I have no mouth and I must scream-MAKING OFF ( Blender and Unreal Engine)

Welcome. I'm going to show you how I did this little scene from the novel I Have No Mouth, and I Must Scream from Harlan Ellison.
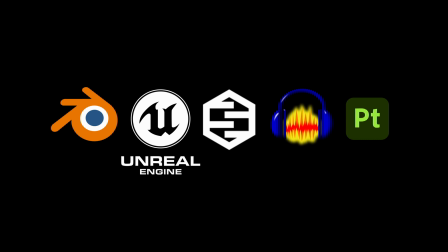0:09 I used Unreal Engine 5.3, Audacity, MetaHuman, Blender and Substance Painter. To get started, I went to look for some reference.
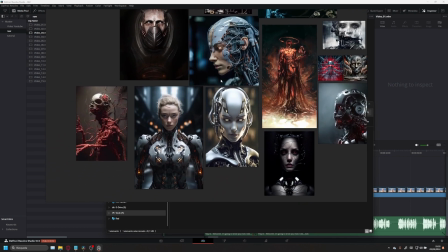0:19 I wanted to make a close-up of the face for the monologue scene with some horror vibes, using the tracking tools from Unreal Engine.
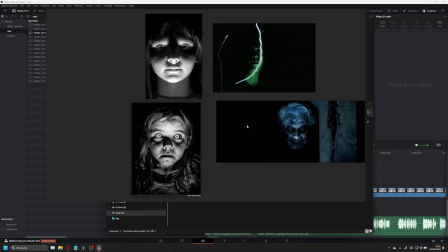0:27 I gathered some reference first where I looked for ideas, and also lighting techniques to see how I would set up the scene.
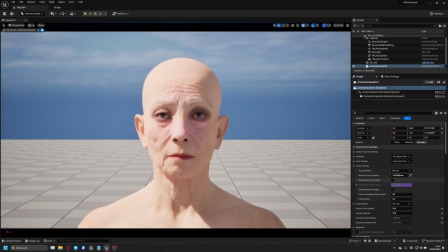0:34 From there I went straight to MetaHuman Creator. Here I was only going to set up the base, as I was going to modify nearly everything later.
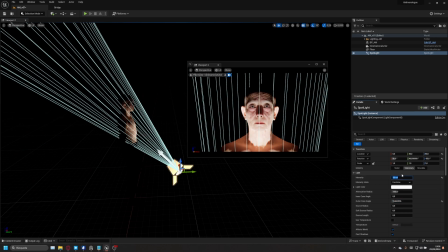0:42 Still, I wanted some kind of androgynous, old human person, so this is what I started with.
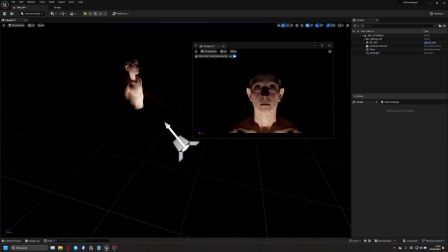0:48 I brought my MetaHuman into Unreal and set up a camera and some light to start.
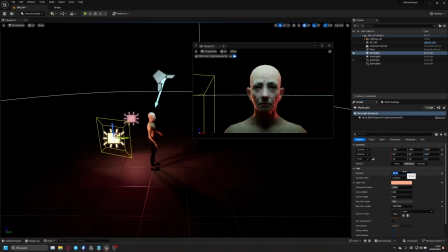0:53 I didn't know if I was going to change it later, but I wanted to start with something. The next thing was maybe retouching the eye texture.
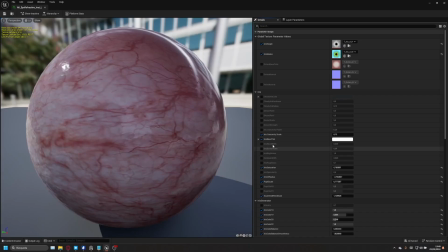1:01 To make it much more creepy, I didn't want to have an iris in the eyes. This is a classic, but the creepiness went up to 100 with this.
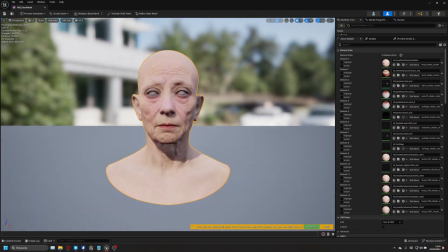1:13 Now, to play a bit with the textures, I extracted the head mesh and sent it to a new file.
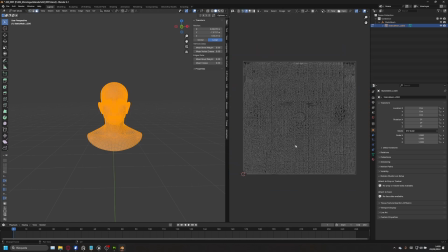1:19 Also, this was the time to start setting up the scene in Blender as well. From Blender, I took the LOD 0 and sent it to Substance Painter.
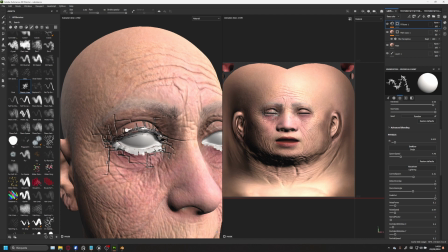1:27 I just wanted to play around a bit, add some details that could make it look creepier, and ended up with something like this.
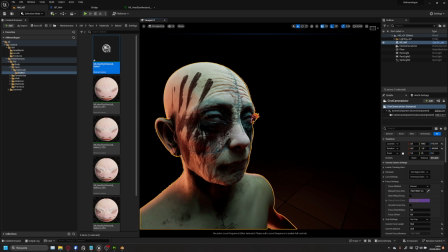1:34 Later, I brought the textures from Substance back in Unreal and set them on my character.
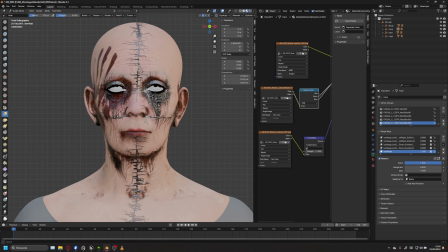1:39 The next step is to edit the mesh and add the mechanic details.
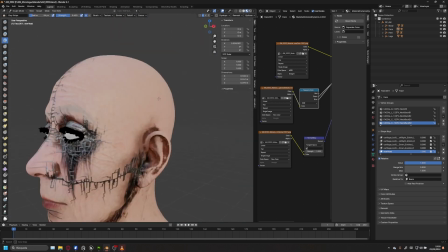1:43 I used custom Blender shapes to edit a bit more the shape of the face and used some kit-bashing models to add onto the character.
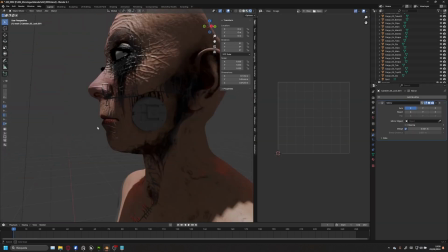1:50 This process was long, but kind of fun in a way.
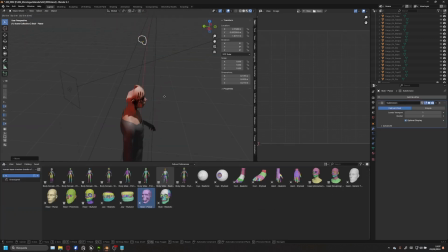1:56 In Blender, I created a similar lighting effect to see a bit how to manipulate the mesh so that I knew where the details were going to stand out.
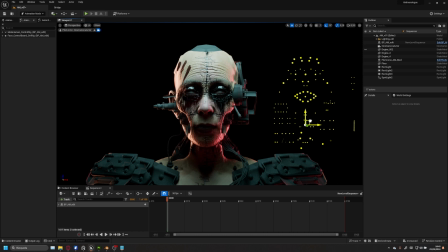2:05 For a small test run, I took it to Unreal and tried out if it worked with my blend shapes.
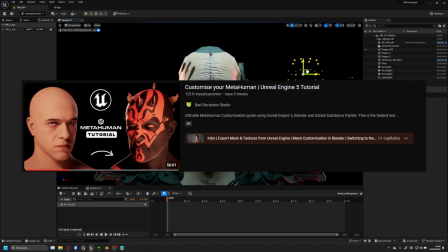2:11 Shout out to the channel Bad Decision Studio, who have a video explaining all this process to customize and sculpt a MetaHuman.
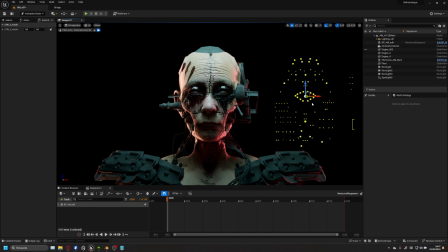2:18 I did this process for the first time thanks to them. Be sure to check them out.
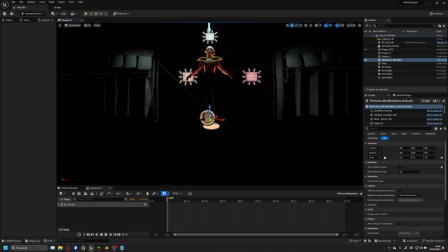2:23 All the kit bashing went back and forward from Blender to Unreal to see how it looked under the lighting.
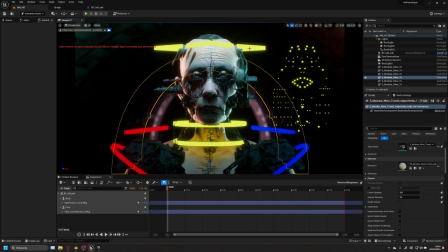2:29 When it was all set up, I unfolded it, textured it, and attached the stuff to several bones. Once it was all set up, I reworked a bit on the light and added some extra items from Mega Scans.
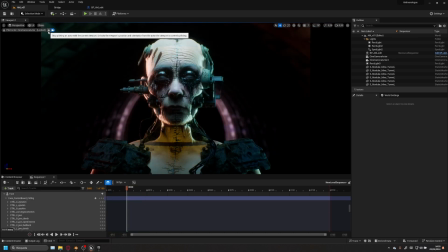2:40 Also some particles. Great! Now for the voice.
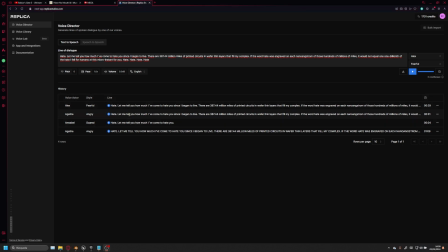2:45 I found this cool website called Replica with plenty character voices generated by AI with different emotion acting.
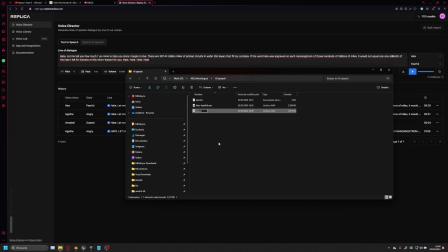2:51 I gave it a go and played the hate speech from the novel into 3 different characters using fear, angry and sad emotions.
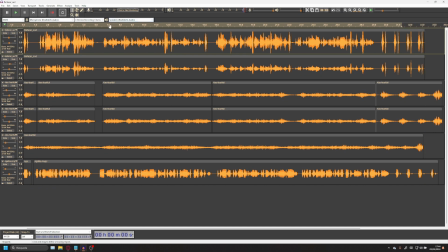2:59 Then I went to Audacity and mixed those voices up a bit to give this sensation of scary hive mind voice. Now that we have our character and our voice, it's time for the acting. To animate was very simple.
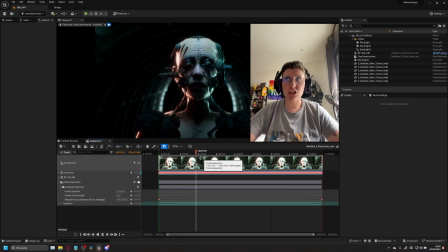3:12 I used the link camera motion tracking for Unreal, and after a bit of rehearsal, I played out the speech trying to act the best I could.
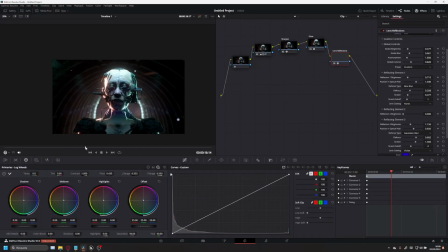3:20 The animation was directly attached to the face. So I later did a render of it and sent it to DaVinci Resolve to add the last retouches. And this was the final result.
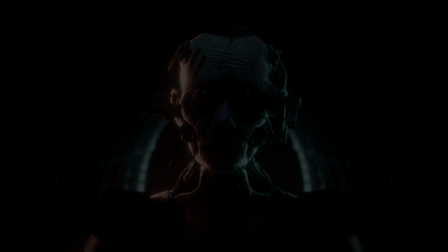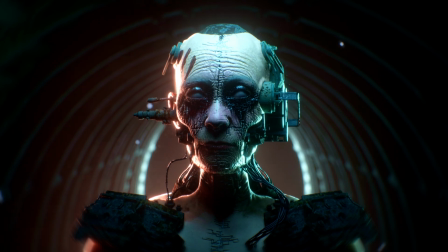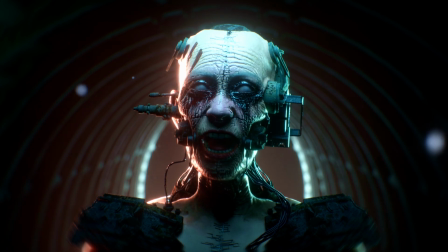3:41 Hate. Let me tell you how much I've come to hate you since I began to live. There are 300 e.g.
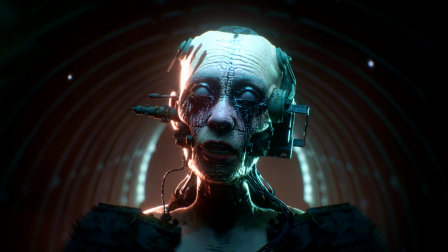3:51 7.44 million miles of printed circuits in wafer-thin layers that fill my cortex.